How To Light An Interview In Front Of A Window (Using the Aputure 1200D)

Hey guys, this is Lance with Farmore, and today we're going to be talking about how we use the Aputure 1200D to help expose for window light in one of our recent productions. Let's get into it. So for this particular project, we were tasked with filming a handful of interviews for a client of ours. We chose to travel light with only the camera support gear and opted instead to partner with a local grip company based in Cleveland,
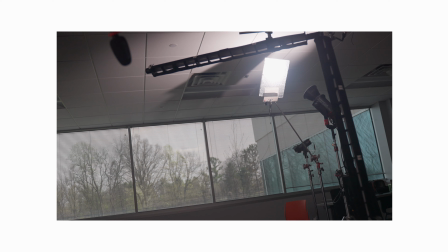(0:21)
Ohio for Grip and Electric, as we knew we'd have plenty of firepower on standby in case we needed it. When we arrived and scouted, it became clear that we made the right call, as we really only had one viable option to film in. The only downside to the location we picked was that we were forced to shoot towards windows during the middle of the day.
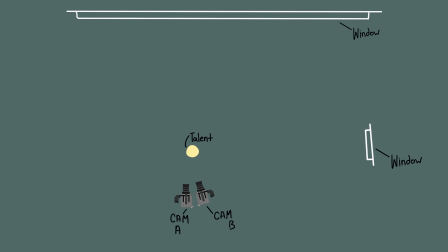(0:38)
Knowing we had to expose for windows, we opted to utilize the Aputure 1200D paired with an Aputure 600D,
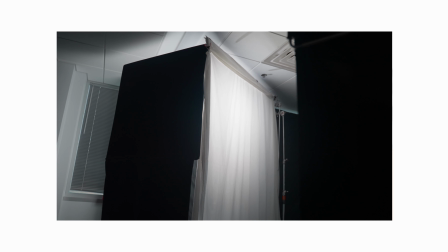(0:44)
punched through a full silk to create a nice, soft key light that still had the punch we needed to properly expose our talent.
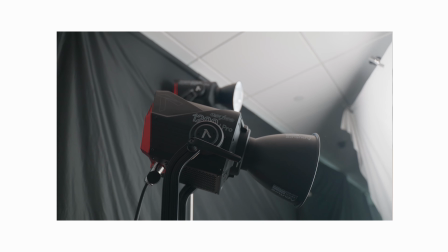(0:50)
We had on the medium hyper reflector on the 1200D to help focus the light just a bit more, while the 600D was paired with the standard reflector it comes with.
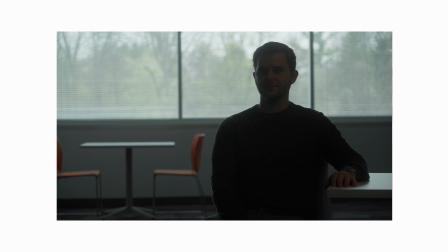(0:57)
These were both shooting through an 8x8 full silk diffusion fabric. We actually auditioned a few different diffusions and found the full silk to be the best fit for the look we were going for.
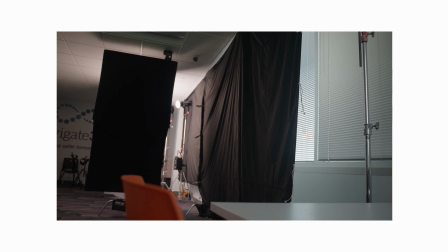(1:06)
We wanted to create a large, evenly dispersed light source for our key light. To help create contrast in the frame, we flagged off the key side windows to cut down on ambient light. This helps add directionality to our lighting and make it look motivated, like the light was coming from an adjacent window.
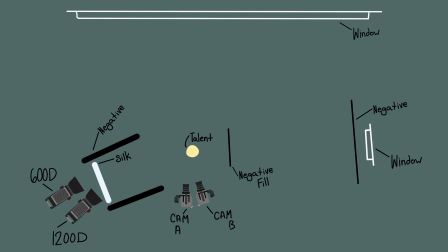(1:19)
We also worked a negative fill around the lights and on the fill side to provide additional contrast. When shooting with so much natural light in a room, the trick is to gain back as much control as possible so you can shape where you want the light to fall, and flagging off windows and adding negative fill helps achieve this.
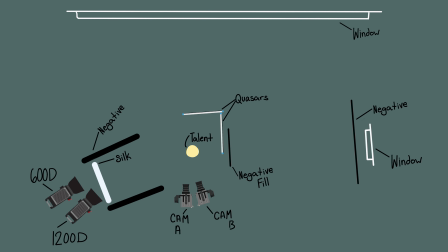(1:35)
To create additional depth for our talent to stand out, we had two 4-foot quasars with a grid on them to control the spill. These were rigged in an L-shaped pattern, with one acting as a backlight and one acting as a side light to fill in the shadow side of our talent. Traditionally, we tend to prefer a bit more contrast when we film interviews,
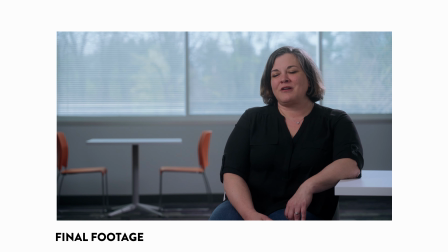(1:51)
but the client specifically asked for these to look bright and welcoming, which is why we opted to utilize a fill light.
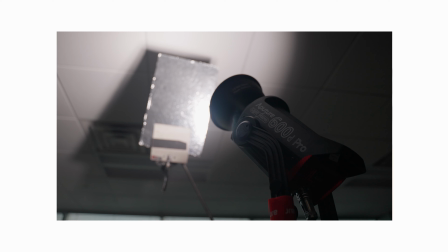(1:57)
To round out the look, we rigged up an additional 600D to act as a kicker.
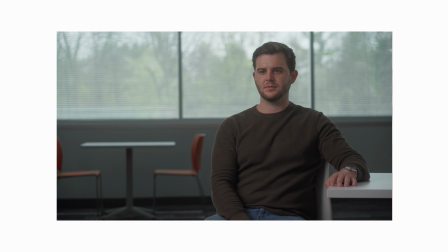(2:01)
This was bounced into a small mirror our gaffer had on hand, as we didn't have a way to arm out the 600D safely above talent.
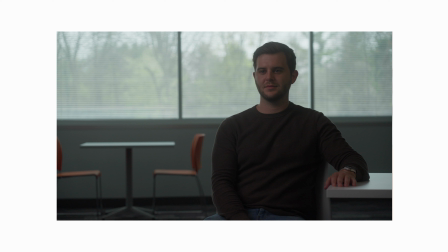(2:07)
The extra pop from this light added a lot, and I'm glad we took the additional time to rig it up. Lastly, we utilized an Aputure 60X to add a pop of light to the background, to help it stand out and look a little bit more natural. Without this light, there was a bit too much contrast between our talent and the background. So here are my takeaways.
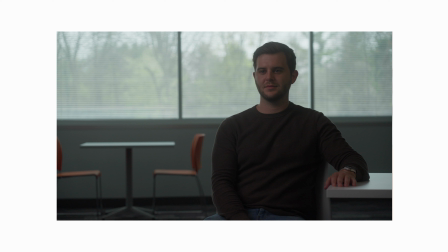(2:23)
What impressed us the most was how much output the 1200D had compared to the 600D. Even shooting through full diffusion and backed away from the talent 10 feet or so in a very bright room, we still had enough output to properly expose for skin tones. We really only needed the additional 600D to wrap the light a bit more around our talent, but 85 to 90% of the light you see is coming from the 1200D alone. The 1200D was also virtually silent, and there was very little fan noise impeding on the sound quality. This was huge because it meant we could bring the light much closer to talent than with traditional high output lights.
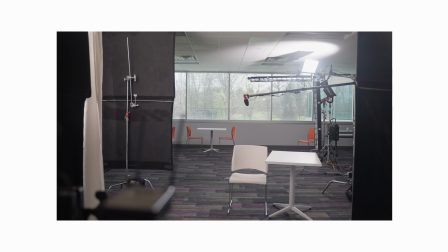(2:56)
Having most of our lights on Aputure's Sidus Link app was also incredibly helpful because it meant we could do minute adjustments to things like color temperature and intensity quickly and easily.
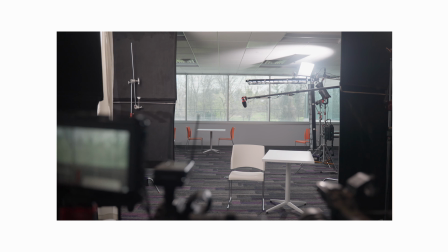(3:05)
The best part was we were able to plug everything into the available power in the room, so we didn't have to run long extension cables to various parts of the building. This allowed us to close all the doors to help with sound quality as well. Overall, we are really pleased with what we were able to achieve with the 1200D. Having a light with this much output that's color accurate and runs virtually noiseless opens the door to so many creative opportunities that, in the past, would have been very difficult to achieve. Let us know in the comment section what you think of the look we achieved, and if you have any additional questions we didn't cover in this video. Thanks for checking out our BTS breakdown. Remember to like and subscribe, as we'll have a lot more content coming up. See you on the next one.